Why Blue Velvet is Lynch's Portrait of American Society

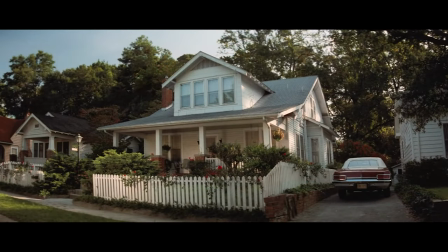4:31 Jung's theories of image culture are what define these feelings for us. Without a collective unconscious, we wouldn't understand that firemen waving and children crossing the road is safe.
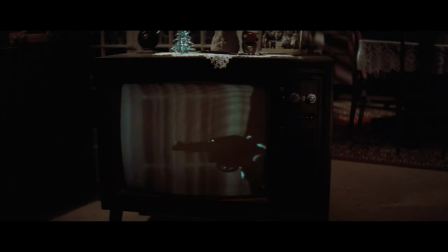4:41 Without subconsciously understanding violence on screen as harmless, we would be frightened of this gun.
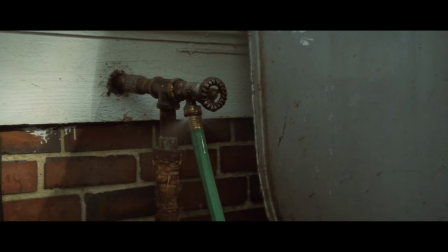4:46 It's a concept Lynch takes in his stride, he's a master of conjuring images that have a deep and meaningful feel to them, even if they're innately just objects.
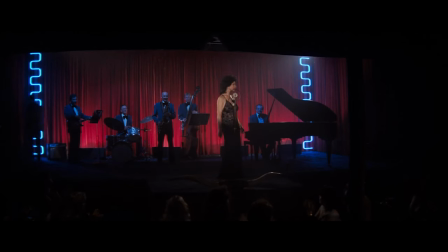4:55 Take for example the juxtaposition of locations between the slow club and the diner.
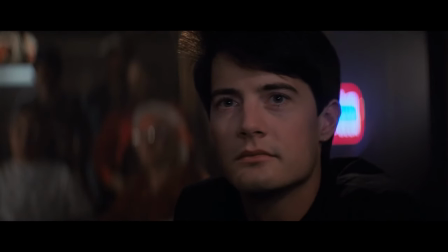5:00 One is significantly more mysterious than the other, darker and sleeker and finished with red velvet curtains,
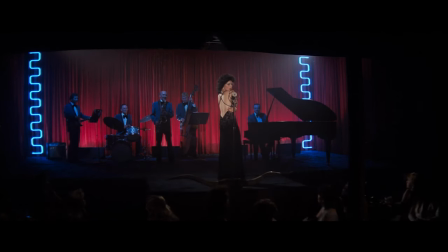5:06 an image Lynch has always used for their transitory nature. Red curtains are both the hiders of the other side, mysterious and commanding but a gateway once pulled back.
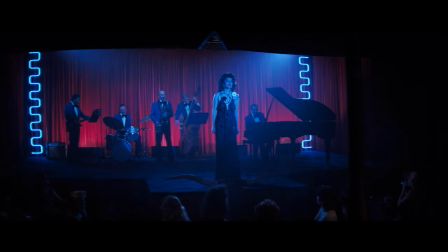5:16 Their presence alone invites your curiosity without you realizing. They aren't just curtains but a question.
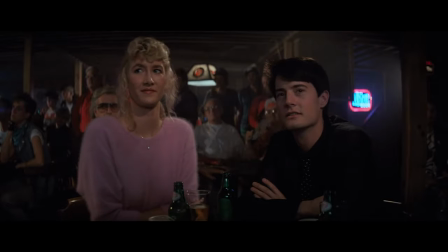5:23 What's behind the curtains? Even if you don't consciously ask yourself this Jung would argue that you unconsciously would.
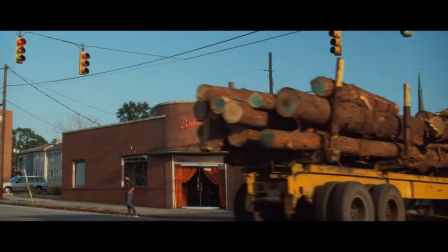5:30 Your feelings in the slow club are significantly different than when you're in the diner. An open well establishment, a place of community.
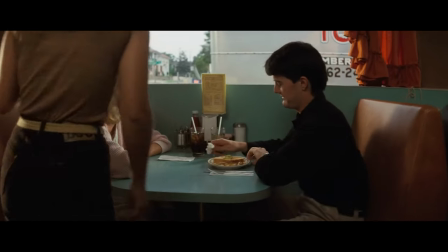5:38 Somewhere you eat with others, a universally unconscious sign of peace.
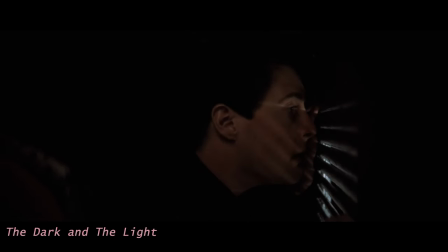5:43 Locations varying in light level and the concept of light itself play significant parts in Lynch's small town nightmare.
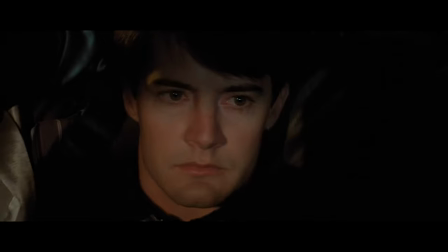5:50 Jeffrey's exposure to the dangerous forces that lurk in the shadows of Lumberton force a choice upon him.
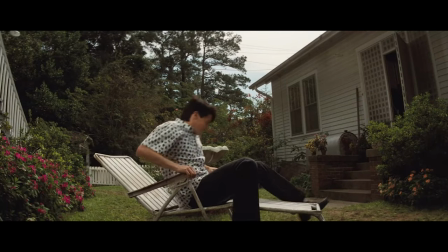5:56 To cede to the darkness or to rise to the light, in other words, or in the words of Freud, to choose the super ego or to fall for the id.
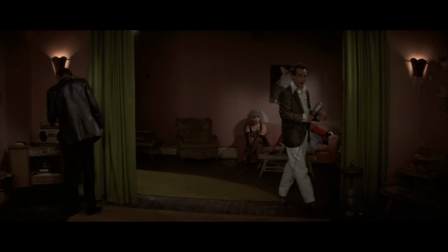6:04 Lynch presents such an interesting dichotomy of choice in Blue Velvet through these Freudian characterisations.
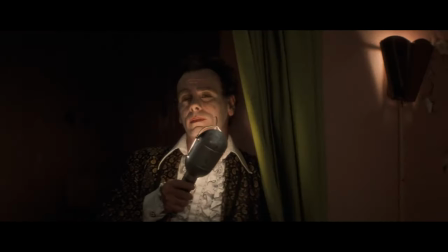6:10 Ostensibly it's an obvious choice between who represents good and who represents evil, but as the film gains momentum and more is revealed,
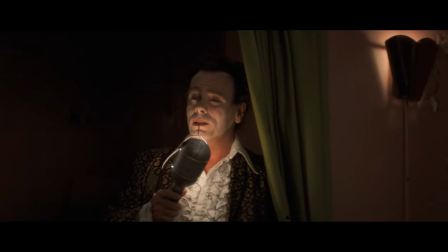6:17 it begins to lean into an understanding of both sides.
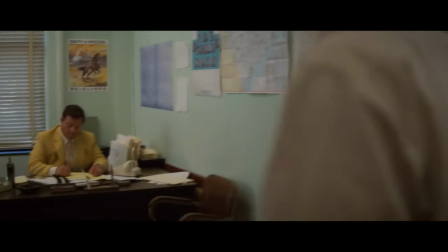6:20 How can Geoffrey decide between the dark and the light when the yellow man is a detective playing both sides,
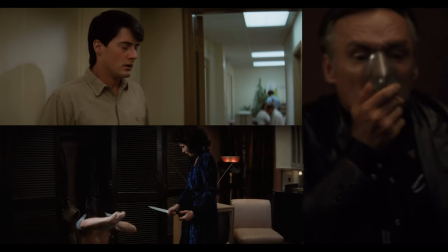6:26 when Dorothy seeks comfort in the abuse, and when Frank is simply an agent of impulse?
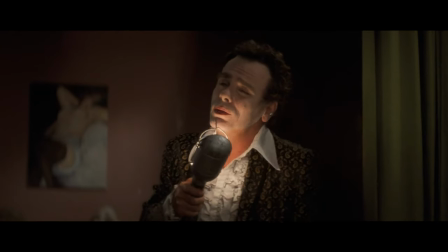6:31 Frank's actions are that of music, they are the definition of emotional impulses.
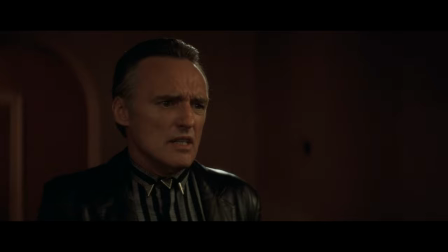6:36 He is unable to act without music, and for that he isn't a malicious character, but a simple representation of the darkest depths of our psyche.
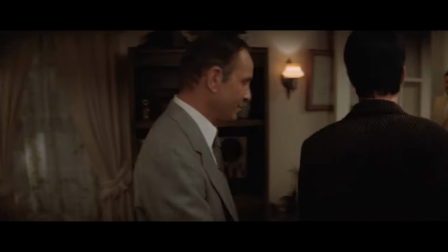6:45 Likewise, the yellow man is someone caught between the two.
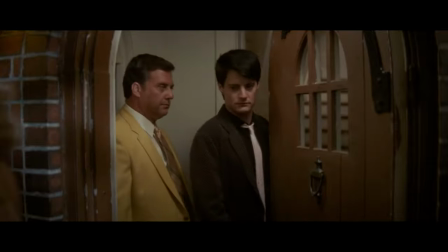6:48 He's clearly invested in his work as a detective, he dies for his cause, but he's still trapped indulging in Frank's lifestyle. Dorothy is a lot more complicated.
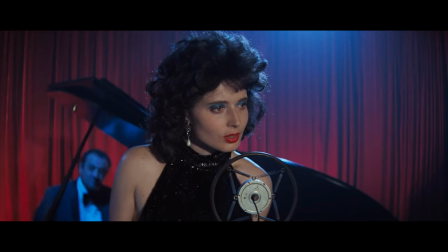6:59 She's hamstrung by her kidnapped son, and while she is abused by Frank, she's almost developed Stockholm Syndrome.
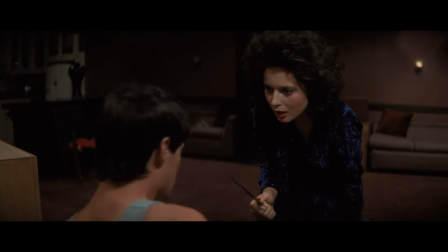7:05 She doesn't hesitate to exact the same abuse on Geoffrey, and while she's clearly damaged, it's difficult to pinpoint where she truly stands.
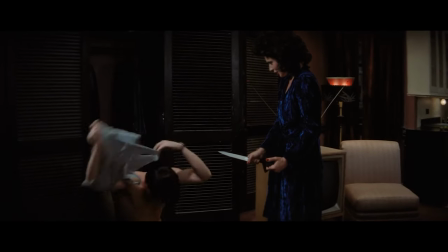7:13 She, above all other characters, represents shades of darkness, almost like a fog,
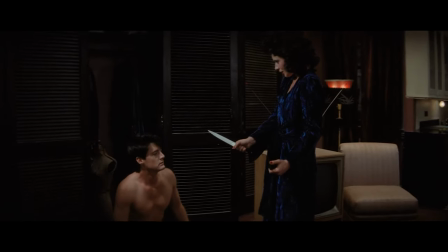7:19 the darkness casting confusion over her, but veins of light and hope still shine through.
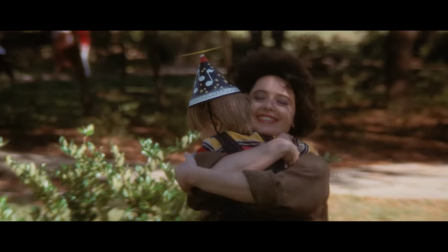7:25 It's these beautifully characterized and phenomenally acted pieces that build Lynch's puzzle.
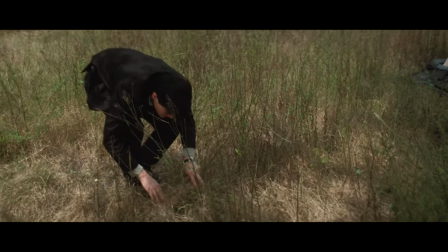7:30 They substantiate Geoffrey's world and encapsulate him in a sea of ambiguity. When we meet him, he's simply a curious boy.
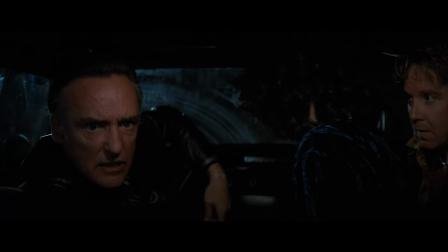7:38 When we leave him, he's somebody that's delved into the darkness of life, he's understood it and come to terms with it.
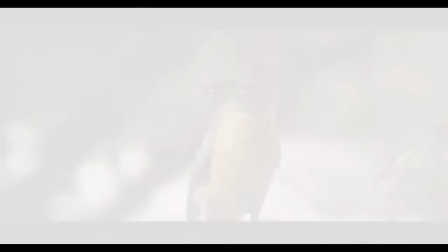7:45 For that is the only way as a society we can overcome it. After all, the robins of the light can kill the roaches of the darkness.
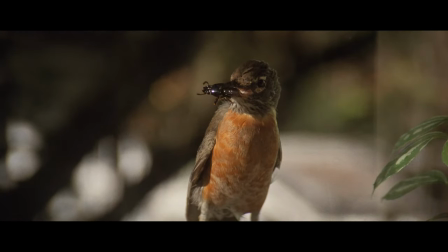7:52 But, not without tasting that darkness first.